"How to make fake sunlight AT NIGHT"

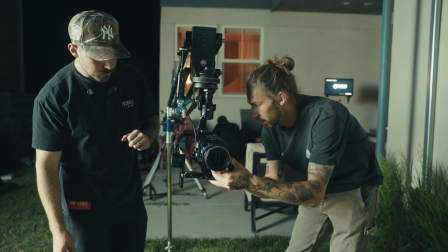All right, so for this, we decided to use Brady's Blackmagic Pixi Camera with the Blazar kato lenses when you have a powerful light like the 1200x you don't need to open all the way up and that actually makes better images because you can stop down and get a nice sharp image again that's the beauty of having a bright light like the 1200x you can get it way far back have lots of power don't have to open up your
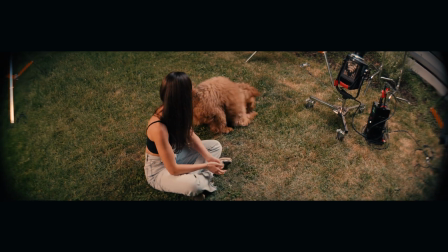iris all the way so i mean that's pretty good right now i feel like it maybe looks a little warm we turn off because like we've got
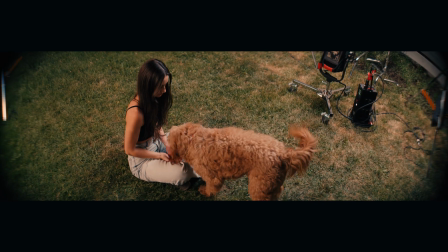a pretty yellow wall turn off that left okay wow that makes a big difference
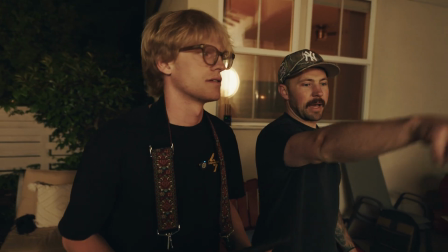let's move that 1200 like back here just because whenever we go down for that
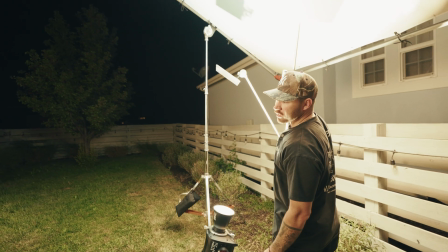shot we're gonna see it one of the things that we just adjusted was the
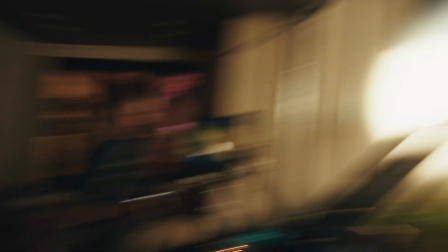shadow was hitting her too hard yeah it's nice but
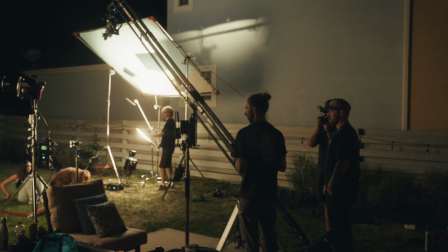it's just it's still hard i wonder if we use maybe let's try the four so that's the softest it gets i think we've got this 1200
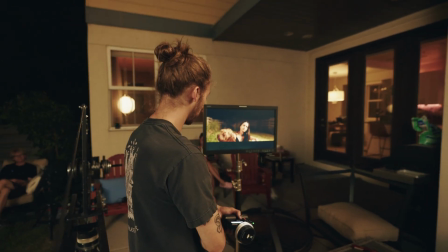bouncing on camera left, and I'm just trying to see like what looks more natural. Dang, this is hard.
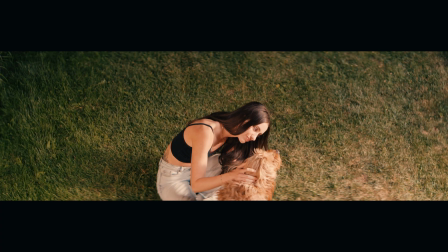There's something about it that's not quite hitting it. It's not the white balance, it's direction for sure.
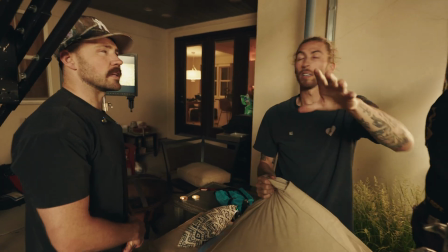Yeah. Everything is right heavy. It's, yeah. And we just need a little bit of left-headed up.
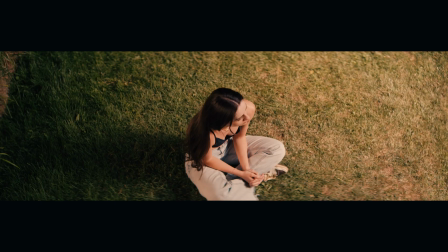She casts a huge dark shadow. The sky would fill that in easily. So we're just bringing back more sky, essentially.
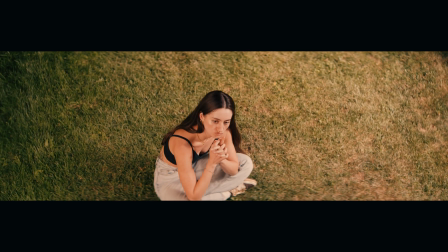Is that too much? No, I like that. And then if you just like waste it a little bit off to the left.
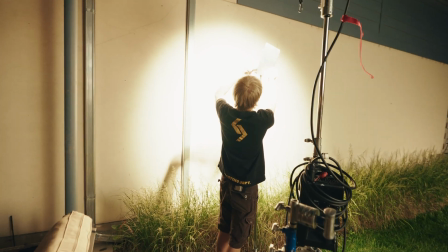Yeah. Okay, let me pop it. Yeah, I like that. In a more ideal world, I'd probably want like a 12 by or something overhead.
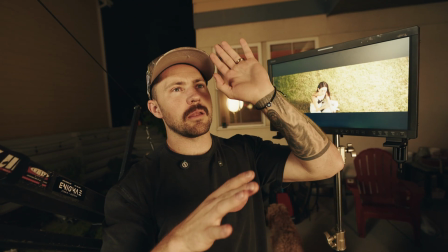So we're kind of doing that with the wall and bouncing it off of that and then doing some more of that reflection there.
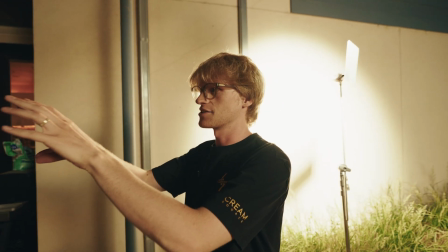The context of us being out here in the dark, I feel like is affecting. Yeah. So when you go sit down on the computer, hopefully it looks more real, you know.
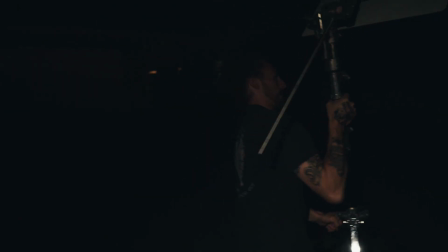Right there, that kind of deal. Let's just throw up the 80C real quick and that'll probably be plenty bright.
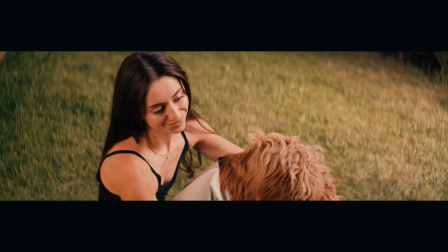Okay, so honestly, we're in a really good spot. There's always gonna be more things that I wanna tweak and that we wanna tweak and make it look better. So if you have some ideas and if you've done something like this before, I'd love to hear what you have to say. Comment down below what things that we should have done differently. Okay, here's the moment of truth.
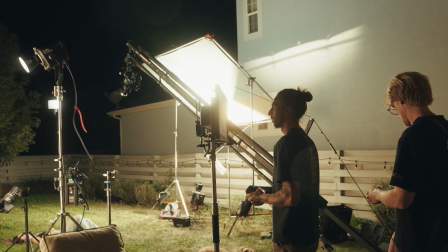Does this look like daylight?
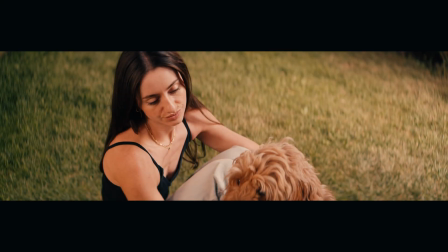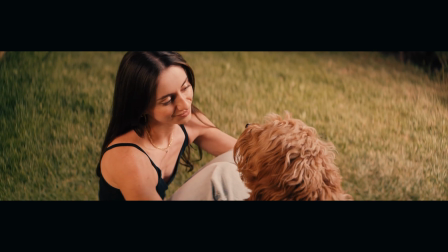all right y'all thanks for watching hopefully that was helpful for you i learned a lot from it truthfully i was stressed there for a little bit truthfully i was like oh i don't know if we're gonna be able to make this happen i'm curious just from your guys screen if it felt like daylight you know without being here in this environment so appreciate you being here comment down below if you have any questions don't forget to subscribe and if you need it i've got a free storyboard template down below you can download that and you know be able to do better pre-pro for your stuff but see you on the next one